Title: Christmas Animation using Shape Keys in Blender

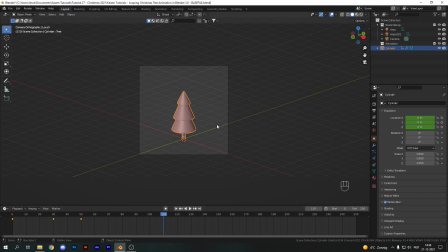4:06 Now moving over to something like frame 110 or so, hit I again and add another location keyframe and just add another 30 frames or so and pull it out of our camera's view on the other side like so and add another keyframe.
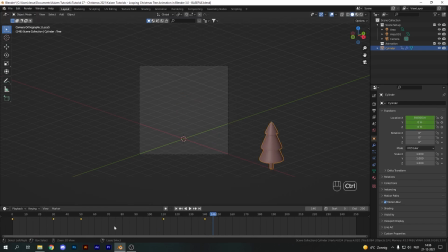4:22 Select all of the keyframes in your timeline and hit Ctrl E to ease them in and ease out. This will create a nice smooth motion and we will also hit T and add a cubic interpolation. This will give a very sped up and slowing down motion, making everything look nice and smooth. Now it does look good, but I want some secondary motion to add some extra liveliness.
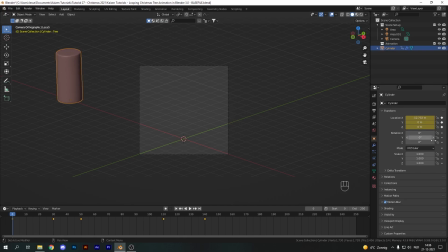4:41 And we'll do this by adding some rotation. So on the first frame here, I'm gonna set the Y rotation to -3, pulling it back, making it seem like it's going very fast. Add in the keyframe and make sure to go to frame 30 and add in one full rotation, so 360 degrees on the Z rotation.
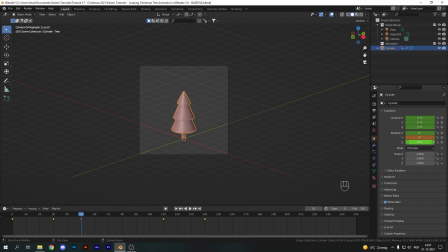4:57 Move over to the next keyframe, remove the Y rotation and add in two more full circles, so 1080 on the Z rotation on the 50th frame. Now this addition really gives it some life and adds to the fun of the animation. Next up, let's work on our particles.
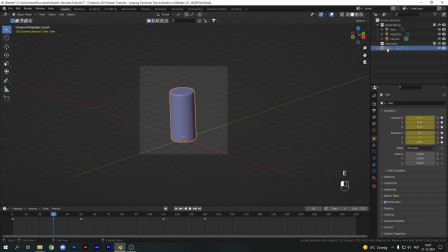5:11 The particles, or in this case the shavings, are there to mimic the look of the object being milled into a different shape.
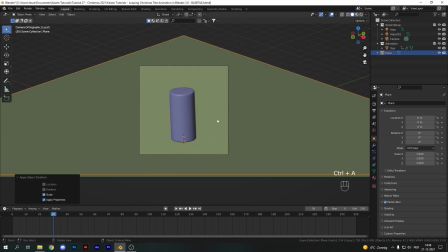5:19 So first of all, let's add in a plane which will catch our particles. Let's name it ground or something, move it into the animation collection, and we are going to add in a collision physics object here and set the stickiness to 1 and the damping to 0.25. Next, let's take our cylinder object and add a particle system.
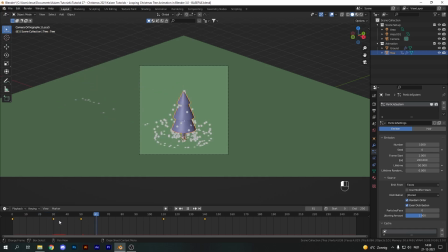5:38 Alright, so if we just play this back now, it will emit particles all along the way, and we don't want that, so let's tweak some settings here. Let's start a particle animation at frame 35 and end it at frame 45. In this time, I will emit 100 particles, which will be plenty for this animation, and I'm gonna give it a lifetime of 150, which should be plenty as well.
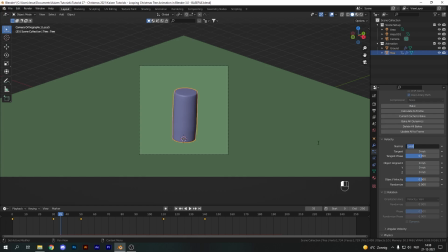5:57 Now let's move on over to the velocity here and decrease the normal velocity to something like a 0.5. and set the object velocity to something like a 0.25. Now this should enable the particles to get rotation values and velocity from the rotation of our tree object.
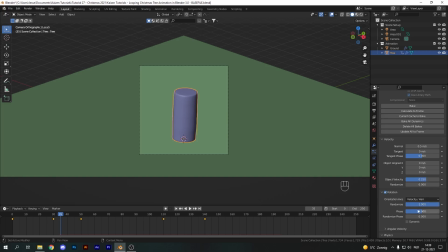6:12 Let's enable rotation as well and fully randomize that. And let's play this back and see how it looks. Now I think this looks pretty good. The particles are flowing outward and they are getting pushed out by the momentum of our object, but just a bit too far.
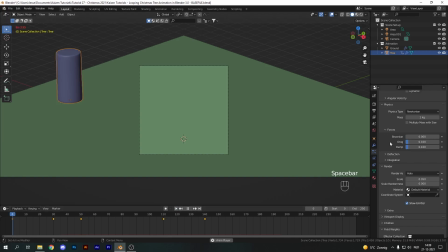6:26 So let's add in some drag and some damp, basically 0.1 in each, just to make sure that the particles don't flow away too far. Now at a certain point, basically somewhere around frame 65 or so, I want to blow away all of these particles, these shavings if you will, and make them go off screen again.
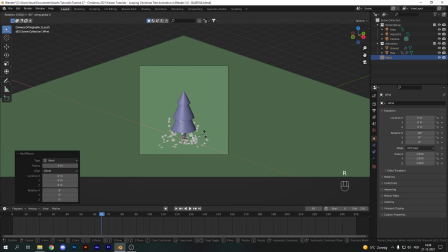6:45 So let's add in a wind force, rotate it on the x-axis minus 90, and just pull it back so we can see it. This doesn't affect how the wind works, it's just for the visual representation. Now on frame 65, let's make sure to keyframe the strength of our wind force to about 40.
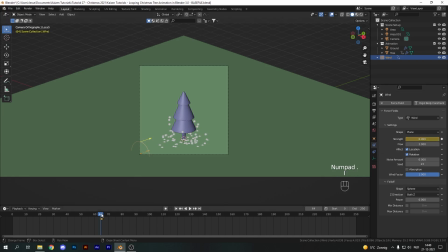7:02 And let's head one frame over to the left and set it to 0. Basically making the wind active or not active at all. Now this means from frame 65 and onward, the wind will blow the particles away. Now I do want to move these keyframes over a little bit, so I'm going to move them over to about 70, just starting the wind a little bit later.
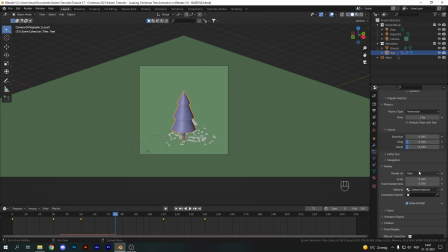7:20 Now we want to change the render type from halo to object, but before we do that, let's create the actual object we are going to use.
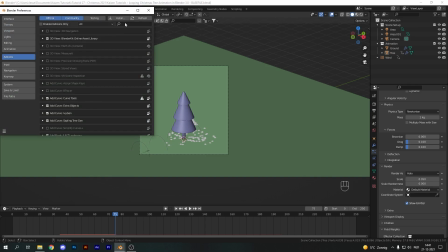7:27 To create our object, we need to enable an add-on, so let's go into preferences, into add-ons, and type in extra. Here, make sure to enable both the extra curves and extra mesh objects.
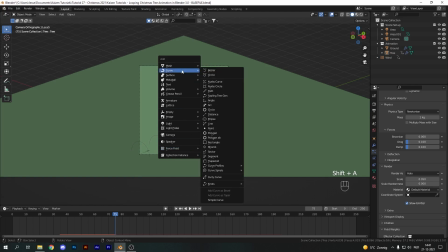7:38 Alright, after which we can now go into the curve menu with Shift A and add in a curly curve.
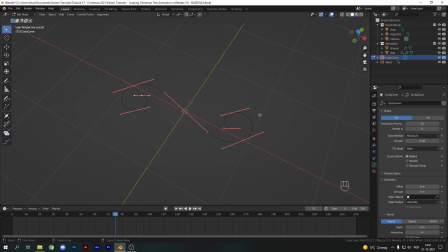7:43 This is how the curly curve looks, which will just extrude in the curve object properties. Now, after the extrusion, let's go into the object menu and convert our curve into a mesh.
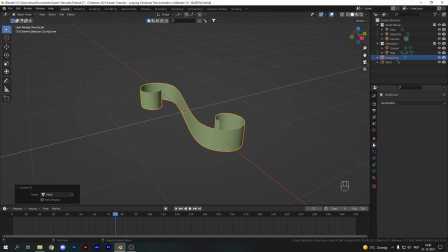7:53 Now let's add in a solidify modifier and we're good to go with the shavings. I am going to scale these down, so S and X, and just pull them in and move them downward so we won't actually see them in the final render.
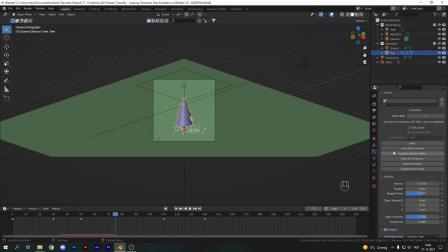8:06 Let's head back to our particle system here and over to the render tab again and set our render as to object.